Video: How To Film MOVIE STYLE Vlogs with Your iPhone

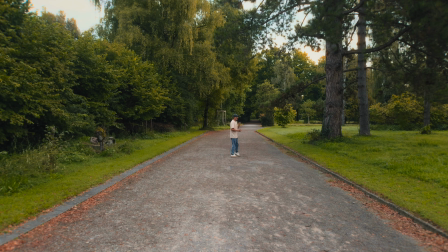[4:06]
I can also walk around and turn my back, and it will still capture the audio clearly.
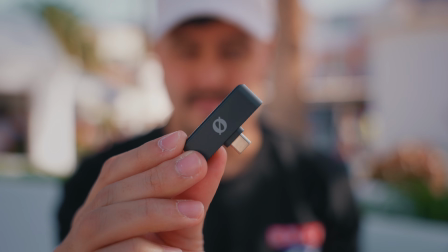[4:12]
Now for my setup, I use the Rode Wireless Micro. I love how small the receiver is, and it's basically plug and play, no audio adjustment needed. Now sometimes you can't avoid these noise, such as airplane passing by or maybe a construction started. So the best way to deal with this is to add noise cancellation. Now this mic right here doesn't have any, but I usually add it in post inside Final Cut Pro, which will then magically remove all of the background noise. So this is super important. Always take a moment to review your footage before leaving a location.
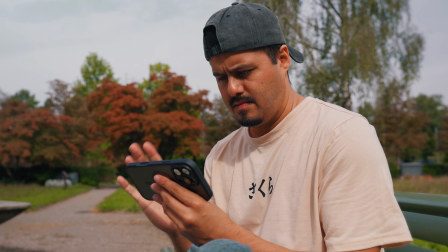[4:44]
And this helps you spot errors, avoid missing important shots, and saves time in editing.
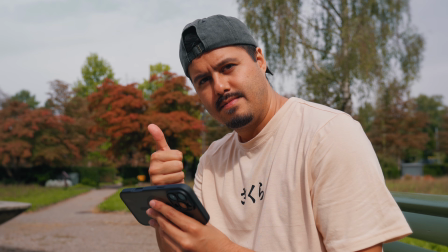[4:49]
It also gives you the chance to reshoot anything right away instead of having to return to the location later. And also make sure you listen to the audio, make sure it sounds clear and that you actually recorded the audio.
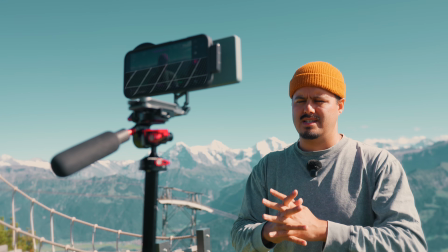[5:00]
Sometimes it might run out of battery without you noticing it. And it's really small checks like these that can save you a lot of time, frustration, and you'll be grateful that you did them. For talking head videos or A-rolls, I usually like to film in two ways. The first would be still shot using a tripod.
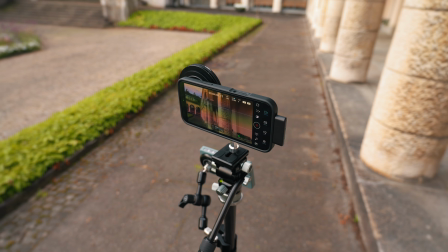[5:17]
For that, I like to use the travel tripod from Small Rig. It's durable, lightweight, and for the price, actually quite affordable.
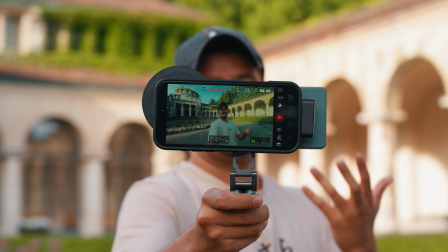[5:24]
The second way would be dynamic, so filming handheld while walking around. And for that, I like to use the magnetic mini tripod that's comfortable to hold. Now, I prefer still shots because they feel calmer and also allows me to focus more on the message.
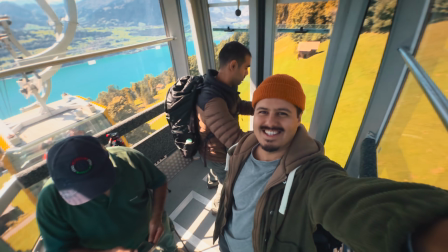[5:38]
But you know, when you're on the go and need to move from place to place, going handheld is often the better choice to capture those moments and yourself. Now, when filming myself on a tripod, I use the 1x lens like you're seeing right now.
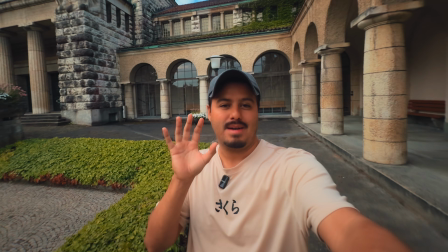[5:51]
And when I film handheld, I use often the ultra wide angle lens just to be safe and avoid being cut out of the frame.
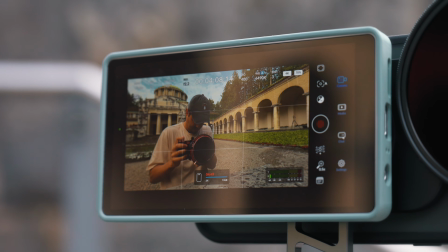[5:58]
Now, a great tool to have is a monitor.
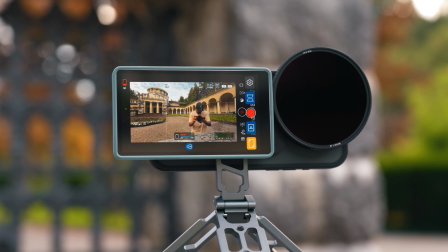[6:00]
I recommend the Shimbal CP5, which mirrors your phone and saves you from running back and forth when framing yourself. I love that I can attach it magnetically to my setup or also remove it if I'm filming from a distance. You can see this is what it mirrors. So this is pretty awesome. Regarding B-rolls, these can make your vlog more engaging.
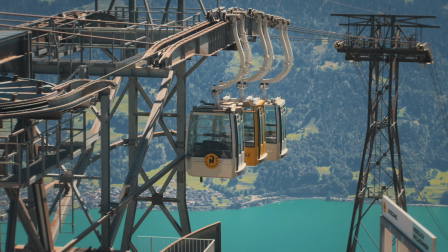[6:21]
It adds variety, hides cuts, and helps tell your story visually without always relying on dialogue. Imagine me talking to the camera for 10 minutes without adding any B-roll. This would get boring pretty fast.
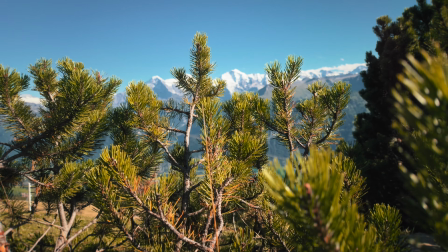[6:32]
For still B-rolls, I usually film at 25 frames per second. And for handheld B-roll, I switch to 50 frames per second so I can slow it down later.
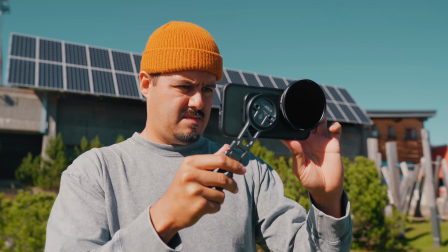[6:39]
And this creates smooth, slow motion and helps reduce camera shakes. Now, the magnetic mini tripod also gives me extra stability when filming handheld.
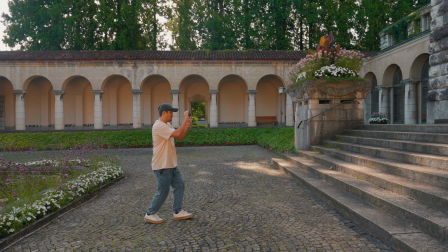[6:47]
When I capture handheld shots, I like to focus on simple linear moves, pushing forward, pulling back, or moving side to side, or going upward like a crane shot. And these are easy to remember for beginners and really look professional. Now, when it comes to still shots, they are easier than handheld shots. So starting with still shots is a great starting point if you're not ready or feel unsure about filming handheld.
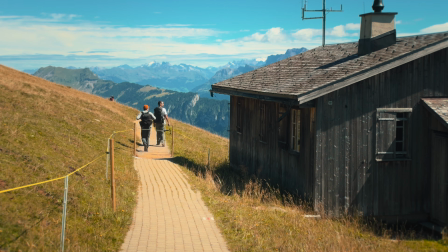[7:10]
Now, when it comes to still shots, I always try to include some action or movement in the frame, and this keeps the shot alive instead of looking static.
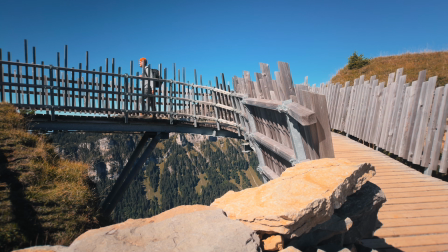[7:17]
What's great is that with a tripod, you have more time to set up and focus on your composition.
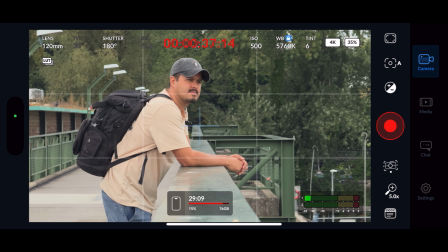[7:21]
And for that, it's best really to use the rule of thirds and turn on grid lines inside the Blackmagic Camera app. And I like to place the subject at an intersection point for a more visually pleasing look. If you don't like vlogging in public, voiceovers are a great option. You can simply talk over your B-rolls, which is often a more efficient way to create vlogs.
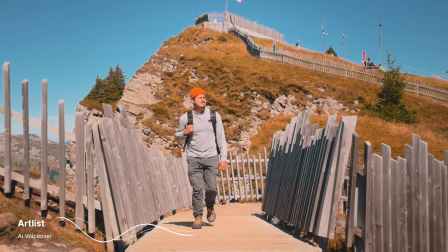[7:41] Out here, away from it all, life finally slows down.
A faster and more flexible option, especially if you already have a script, is to use AI voiceovers to clone your own voice.
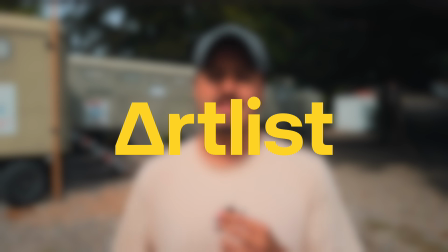[7:53]
And that's where our today's sponsor, ARTLIST, comes in.
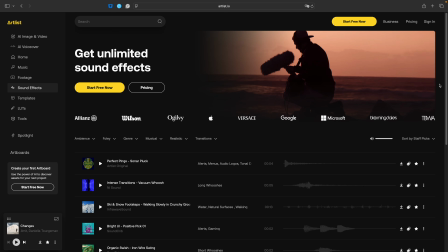[7:56]
ARTLIST offers a wide range of media assets, including music, sound effects, motion graphics, stock footage, and now their new AI voiceover tool. And here's how it works. Record a short voice sample between 10 seconds and 5 minutes in a quiet room.
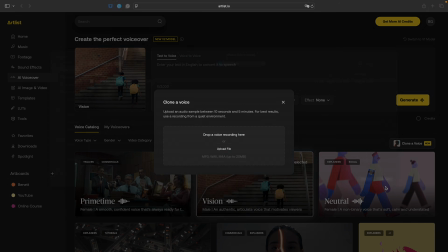[8:09]
Upload it to ARTLIST, fill in the details, and let the tool clone your voice.